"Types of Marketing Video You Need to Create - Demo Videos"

I don't know about you, but when I'm looking for a new product or a service, I like to do my research online, and I like to do it at my own pace. That's where demo videos come into play. They provide education to your audience that's accessible and available when they're ready. They also offer prospects the opportunity to see what your product actually looks like and see how it really works. Demo videos can take a load off your sales team and support staff while also helping to qualify prospects early on in the deal cycle. This is the type of video someone might share with their boss for approval to buy your product. They should be easy to follow and, if done right, entertaining. Demo videos can be pre-recorded to walk viewers through your product step by step, using screen sharing, B-roll footage, and animation to illustrate your point. For a more personal feel, you can use Vidyard to demonstrate exactly how your product looks and works from your user's point of view. Post your demo videos to product pages on your website or send them in emails to prospects and customers. If you want your audience to be able to ask questions in real time, a live demo might be your best choice. For this route, you'll want to set up a pre-scheduled video conference call. However you produce your demo video, keep it simple. Identify what information your audience needs to know and communicate it in the easiest way possible. Hey, I'm Blake Smith, the creative director here at Vidyard, and to my left is Matthew King. I'm the video production manager at Vidyard. So now that we just learned about what demo videos are, we're going to look at an example of a demo video. And in this demonstration, we have Hootsuite's demo. And with this video, they are showing us how to use their streams for social listening. So that being said, Matt, Dive right in.
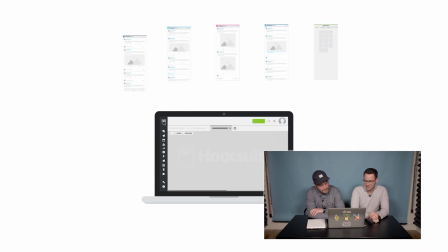2:08 Hootsuite streams offer an easy way to engage with your audience and keep track of social activities happening across all your social channels.
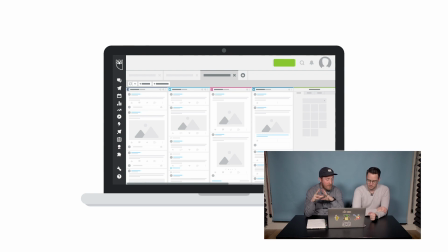2:17 So right off the bat, we're seeing a laptop and we're seeing their UI being portrayed in a more conceptual way, which is very nice. With the voiceover and whatnot, it's essentially just helping the viewer get established to what they're trying to get
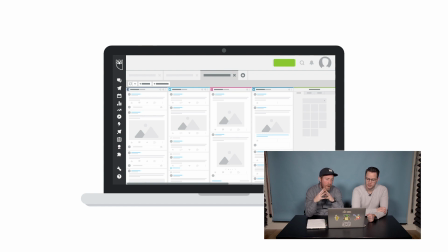2:34 across in this demo and showcase it in a lighter way so you're not being overwhelmed with clutter and information. It's just a nice approach to ease into the idea that they're going to be sharing with you in this demo video.
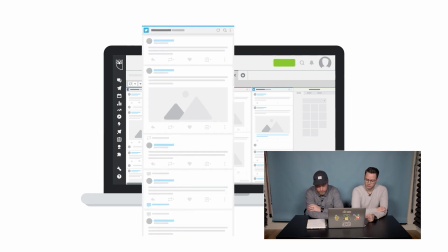2:51 You bet.
In one place, you monitor things like conversations, mentions, keywords,
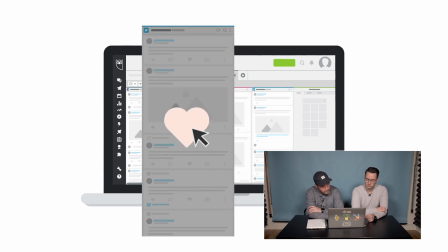2:58 and hashtags, and respond right away, rather than visiting all your social profiles individually.
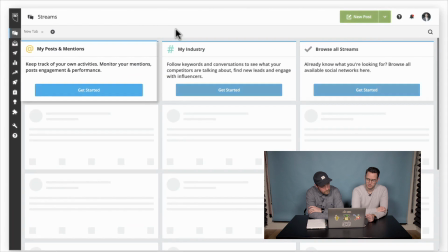3:04 If this is your first time in streams, select an option and pick which stream you want to add. If you're unsure, we recommend starting with My Posts and Mentions to see how people are directly.
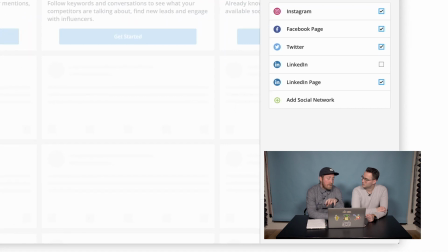3:16 So right here, this is something I really appreciate when it comes to demo videos. I've seen a variety, I've made a variety of demo videos. But this right here is a great example of guiding your viewer through the experience. Yeah.
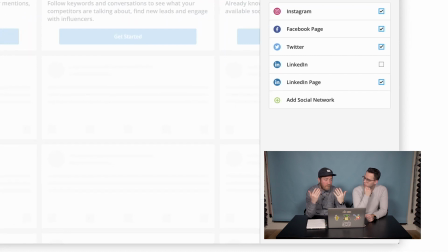3:32 There's times that I've seen demo videos being made that are just, you know, the flat screen recording and there's really no motion to it. Yeah. It really forces your viewer to have to pay attention and follow along what's happening, because sometimes that's all it is just a cursor moving along.
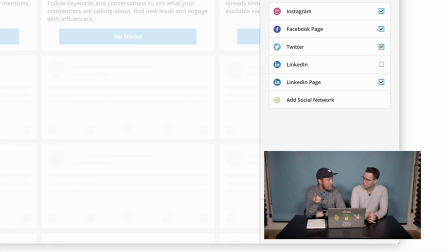3:51 And that cursor can be pretty small, so it's hard to follow. Now, I know there are ways that some tools have integrated like a ripple or type thing. Yeah, so you can see when the clicks happen and things like that, yeah.
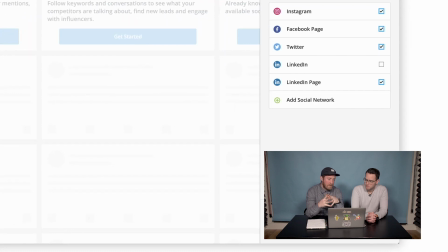4:02 But I guess from a production standpoint, I feel this goes a much longer way because you have the ability to zoom in and whatnot, and really focus in on that part of the product that you're talking about.
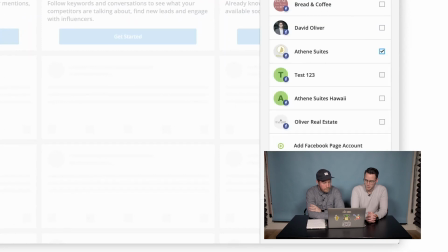4:18 100%, yeah.
Engaging with your brand on social media. Click Add to Dashboard to finalize.
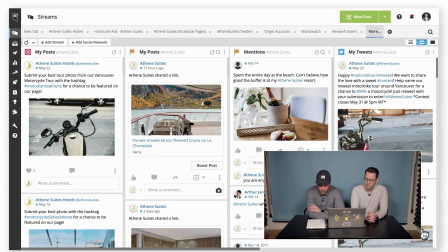4:26 After this, additional streams can be added as needed.
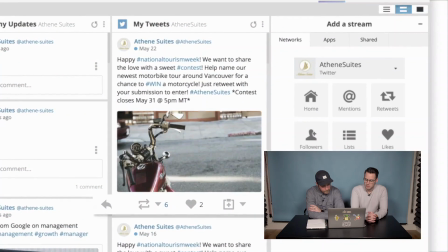4:30 Once a stream is added, notice that the engagement metrics for each of your posts are also visible. From here, you can easily engage in conversations by resharing, commenting, and liking posts.
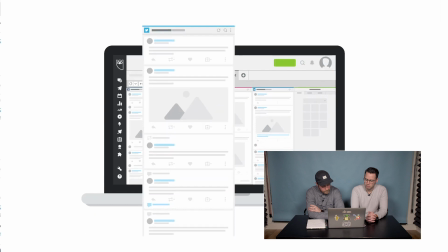4:45 Search streams empower you to undertake ongoing monitoring of things like hashtags and keywords. Once you set up your searches.
So I'm having a bit of a inner turmoil with myself when I'm watching this.
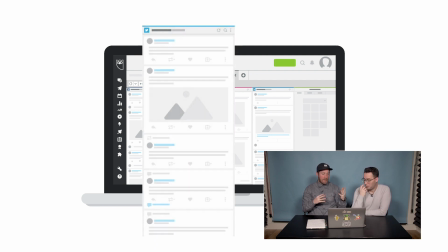4:59 Now, I don't think it's bad, Because as I mentioned before, like they use the conceptual stuff when, I guess, establishing an idea or just what the practice is within the function of the product.
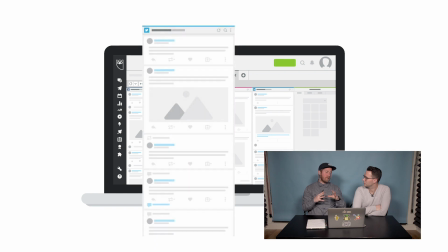5:18 But I just can't get over the mix of conceptual and actual product shots, Yeah, like when you're of the actual seeing- UI when they're diving into the demo. Yeah, the less simplified versions of the graphics and everything with lots of text heavy, right, out of nowhere. So yeah, I agree.
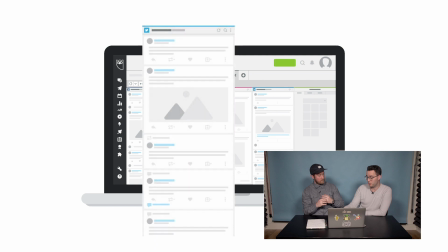5:37 I feel the same way, that I feel like there's ways of still featuring the elements that need a little bit more text and less of that conceptual and a little bit more in-depth to the actual product. But there's a lot of that screen that could still be that conceptual,
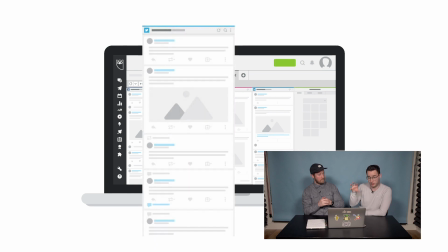5:50 simplified version of the graphics to keep people kind of focused on that exact piece and not the rest of the screen at that time. Yeah, and it just, from my experience, it's just, to me, it's just, I try to keep things consistent. Yes. Now, I'm not saying it's done poorly.
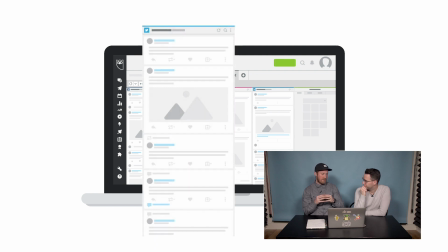6:09 It still comes across clean. The animations are still very clean. It was just something I struggle with and scratch my head about. Was what was the logic behind it? I'm not really saying this is a wrong way or there's a right way.
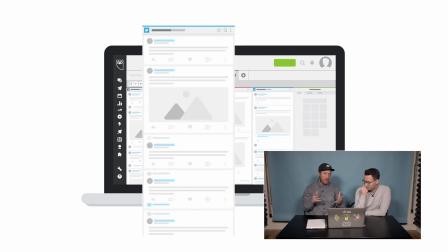6:26 It's just me really thinking to myself, like, what was the logic behind the mix of conceptual versus actual product UI? Yeah, I think it's more of a consistency thing, right? Pick one over the other kind of thing and try and stick with that kind of style.
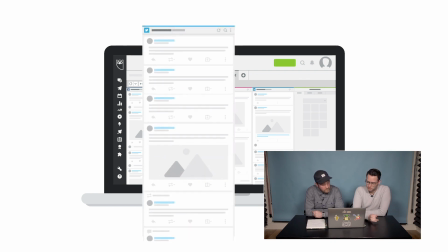6:40 The search results will be continually updated in the streams. Different networks can be searched in different ways.
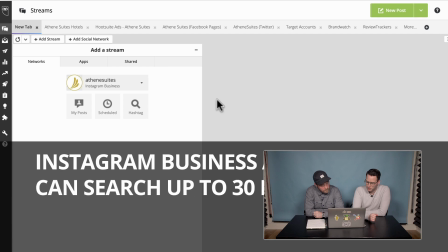6:48 Those with Instagram business accounts can search up to 30 unique hashtags in a 7-day period.
So right there we saw some typography on screen. It really just helps drive home messages or just things to remember as it's throwing numbers at you.
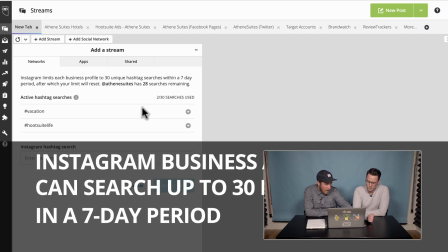7:05 Like you can see it within the copy within the product, but it doesn't stand out. Yeah. And that was one thing they wanted you to take away from this. So the fact that they animate text on screen really drives home the information they want you to remember.
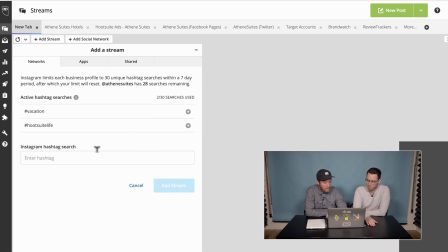7:24 You bet, it's a key feature that they want to show off. Yep.
And then easily join relevant conversations.
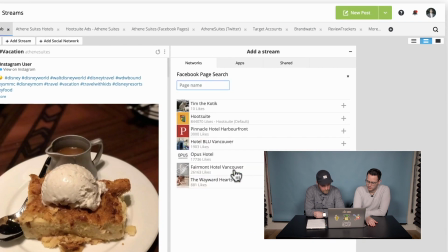7:30 For Facebook, you can set up streams to monitor the activities of your competitors or strategic partners.
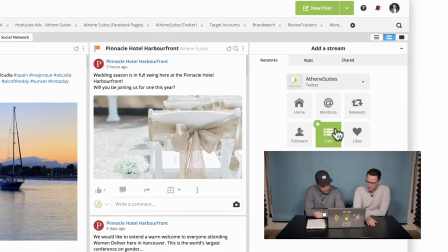7:37 You can search Twitter using relevant keywords or hashtags. For example, monitor positive mentions using terms that include your brand name and the keywords "love it."
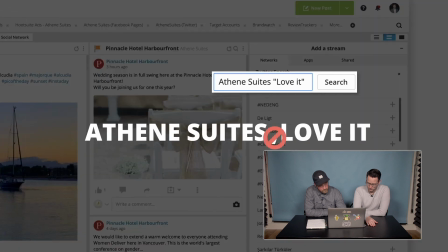7:48 When adding search terms, do not use commas to separate terms. Instead, use spaces, which provide results that include all terms. To pull results that contain either term, type "or."